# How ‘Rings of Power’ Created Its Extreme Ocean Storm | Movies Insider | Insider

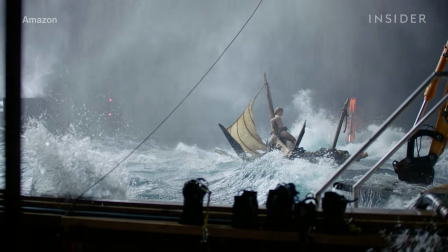4:01 Then they shot the episode in 2 real water tanks, the underwater portion in a smaller dive tank,
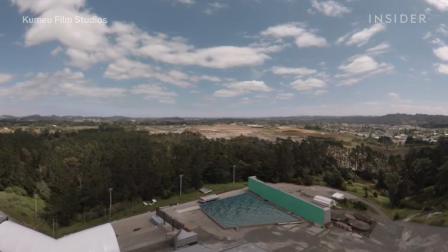4:07 and the rest in a 10-foot deep outdoor tank, capable of holding 2.5 million liters of water.
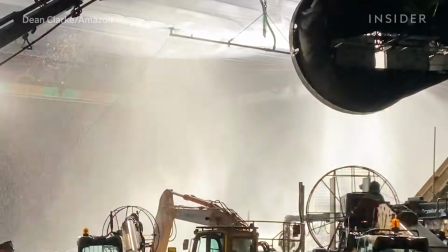4:14 Over the tank, the team installed a retractable roof, which allowed more control over the lighting conditions, making it easier to extend the set in post-production.
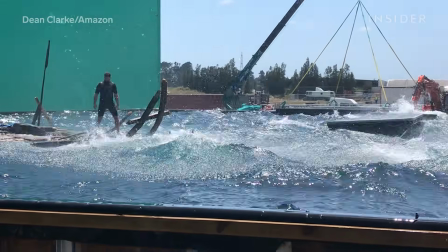4:23 But water doesn't just absorb light, it reflects it.
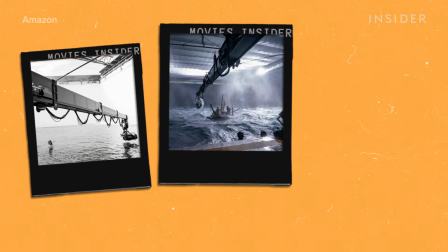4:27 So Rings of Power swapped out the color of the backgrounds depending on the time of day they were depicting. We had the ability to switch it to black for night scenes, to white for the fog scenes.
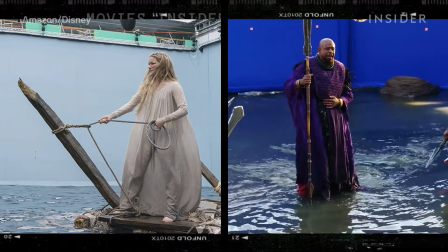4:37 And for day scenes, they used a blue screen that was slightly less blue, a technique used on The Impossible.
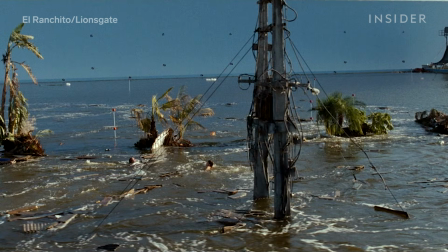4:44 The VFX team could still extract actors from it, as with a normal blue or green screen. But when it was reflected in the water, it didn't look like somebody was having a digital blue party.
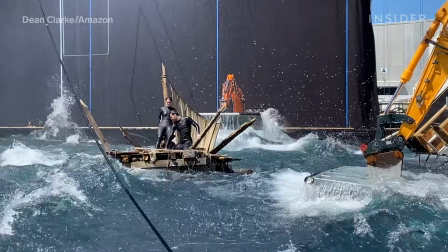4:55 You know, it looked like kind of sky. For the actors inside the tank, the team built a raft.
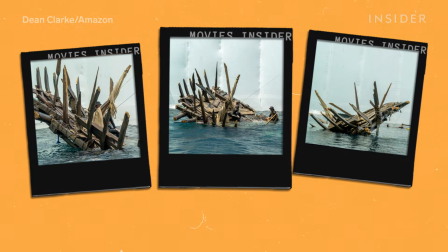5:01 We went out into the tank with the raft and started figuring out safety-wise, how can we keep the raft tethered to one spot so it doesn't get pushed around in the waves, but yet still looks real.
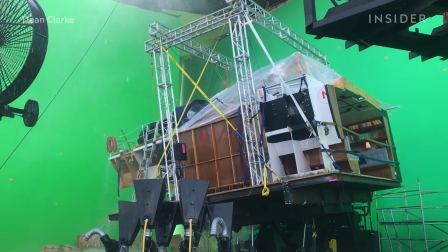5:14 The solution was a hydraulic base, like what Dean used on 2018's Adrift.
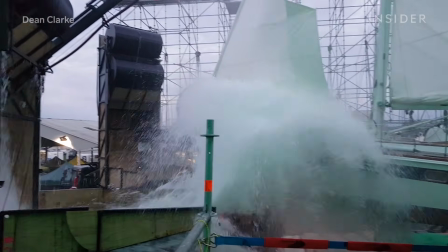5:19 To show the yacht in that movie going through a hurricane, Dean's team mounted it on a gimbal paired with a robotic 200-ton digger.
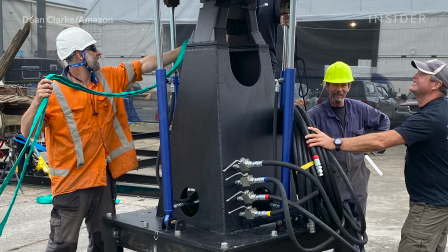5:27 On Rings of Power, the underwater gimbal attached to the steel base of the raft. It then gets soft, either balsa or timber that goes on top, which has a soft covering,
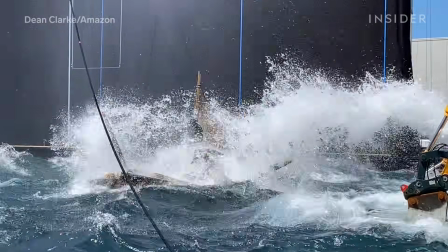5:37 so it's not going to sort of hurt the actors at all when they're rolling and flopping around on it and getting washed on and off.
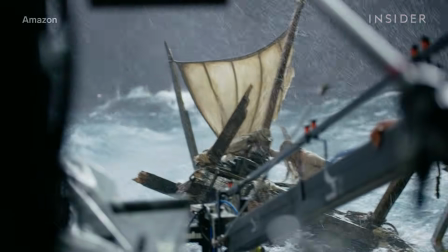5:43 Safety was paramount here because of what the actors had to stand up to.
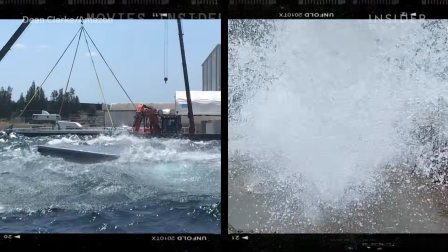5:51 3, 2, 1, Creating all those waves required a two-pronged approach.
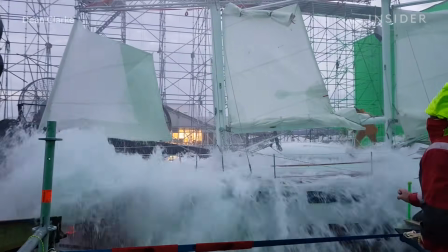5:55 The team took cues from earlier work in Adrift, which involved 2 dump tank chutes mounted on trucks,
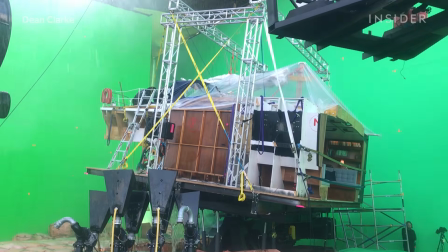6:01 each holding 4,000 liters of water, along with a big 8-cannon air mortar for spray effects. That was all way too big for the scenario for the raft, because the raft was 2.4 meters.
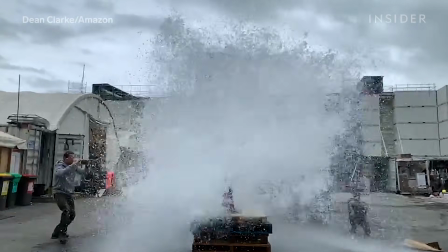6:14 The boat that we did was 17 meters long. So on Rings of Power, the 4,000-liter dump tanks became 750-liter ones.
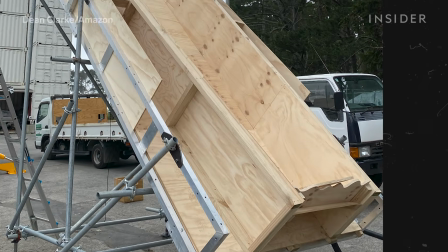6:22 And at the bottom of the chutes, the team cut little fingers in the kicker plates to disperse the water,
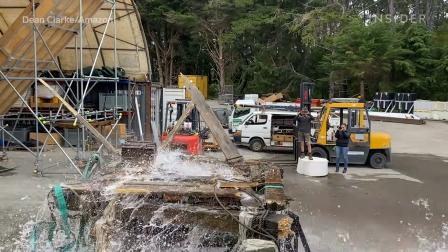6:27 which helped make the waves manageable for the smaller raft and helped to get the look they wanted.
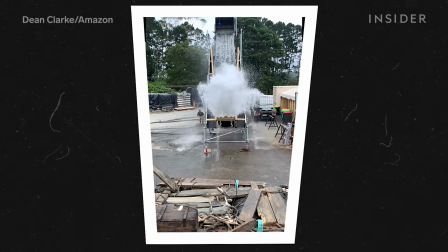6:32 So it really more envelops them in a spray than one solid mass of water.
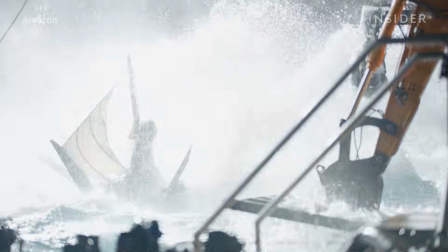6:37 The dump tanks provided the specifically timed waves, but for the continuous chop,
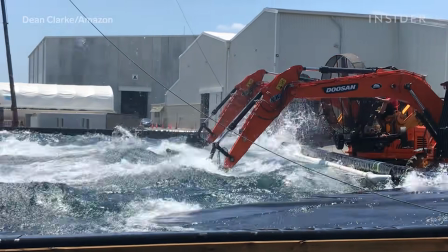6:42 the team hauled in 5 14-ton construction diggers with big steel plates mounted on them,
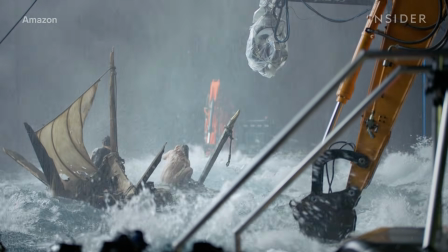6:48 manually operated from different spots around the tank. There's that much resistance on the big steel plates,
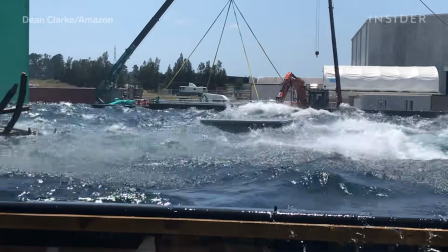6:54 so that the waves that they generate would come in and they'd peak up and put a big broken lip on the top of them that then catches the wind and whisks across.
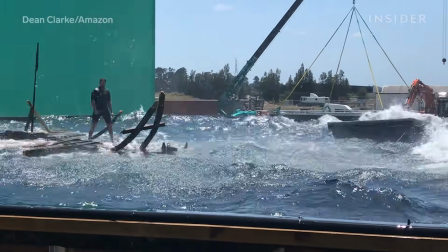7:02 The waves end up coming back and rebounding,
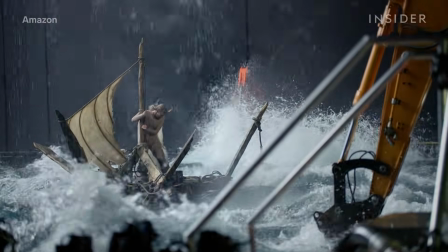7:03 and so it makes it really nicely messy and horrible once the waves have reached their optimum sort of size, and then the dump tank comes in on top.
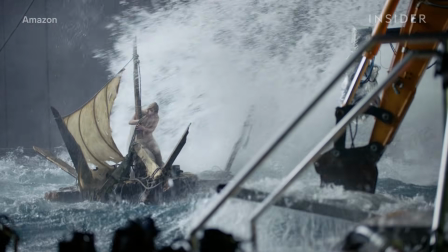7:11 The result was convincing, at least in the close-up. In a wide shot,
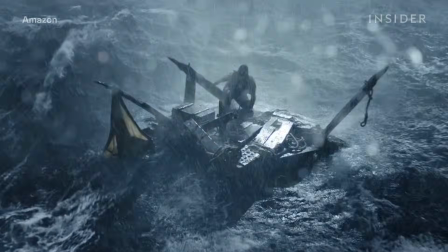7:15 we knew that we were going to have to extend and create CG water and really make
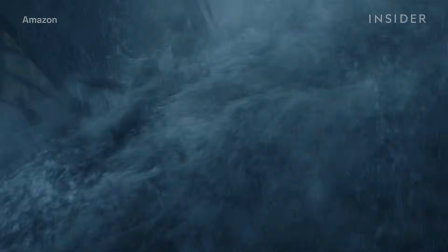7:21 foreground waves that made it even bigger and scarier.
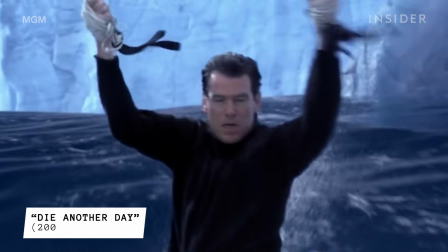7:25 But water is famously difficult to render realistically with CGI, especially ocean water, which is constantly transitioning between different shapes.
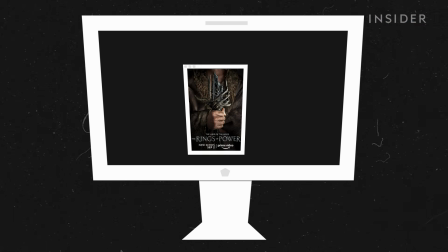7:34 So for Rings of Power,
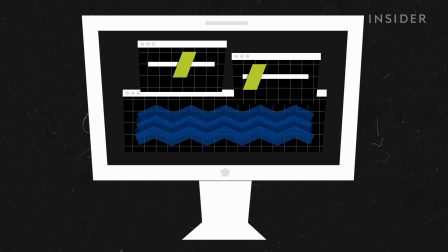7:35 the studio ILM created a digital ocean machine that programmed the look of CG water given a range of variables. So it was putting a system together that would allow us to say, how choppy should this ocean be? How windy is it?
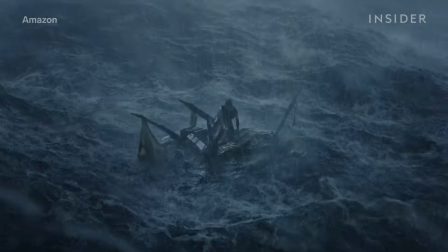7:48 What time of day is it? Artists could even include little details like digital streaks of froth, which better ground the waves in reality.
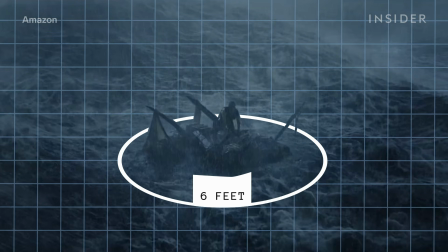7:56 It also helped that the waves only became CG around 6 feet outside the actors.
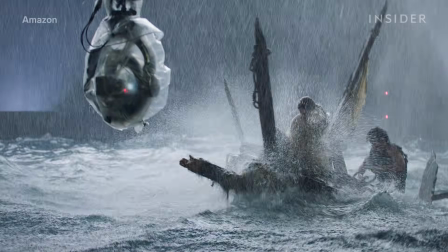8:02 The water that actually is touching them, splashing around the raft itself, is mostly real.